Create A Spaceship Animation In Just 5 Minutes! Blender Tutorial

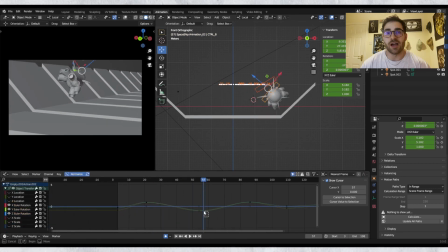Then you're going to want to offset each of the child controls a few frames before or after so you have a nice follow through animation, or until it feels quite right. What I tend to do is have the animation playing as I offset the animation just so that I can get a feel of what feels nice.
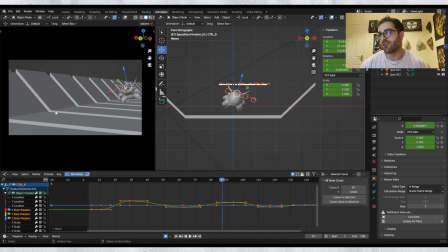Once you've done that, you should have this animation with some really nice follow through as it weaves in and out. Now the last things you can do to really push this is add some noise to the ship. So just like before, we're going to add some noise to the X and Z location of the ship.
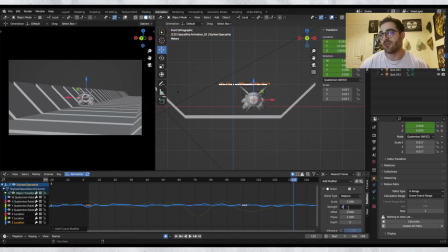And again, the ship is moving forward, so keep these numbers pretty low. And this just gives us a subtle amount of engine rumble.
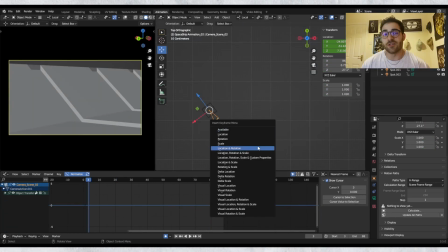Now you're going to want to add the finishing touches to this shot, and that's animating the camera.
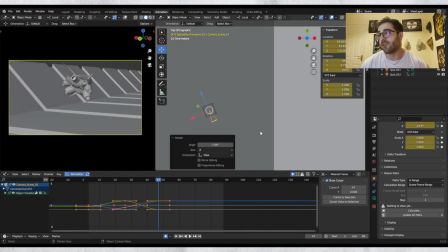I added a couple of keyframes blocking out the rough movement of the camera, and then I offset those keyframes to mimic a real camera crew struggling to keep up with the action.
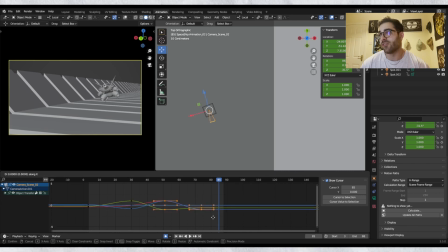On top of that, I added the same modifiers as before on the Z translation and Y and Z rotation. I popped in a couple of lights, and that was it. Here's the finished shot. I hope you learned a few tips in this video, and let me know in the comments below what ships you plan on animating in the future. And if you made it this far, leave a spaceship emoji in the comments below just so that I know you made it to the end of the video. And if you want to learn more about my animation process for animating characters, click this video here and you'll unlock some hidden secrets that I use to animate characters at the speed of light. I'll see you in the next one.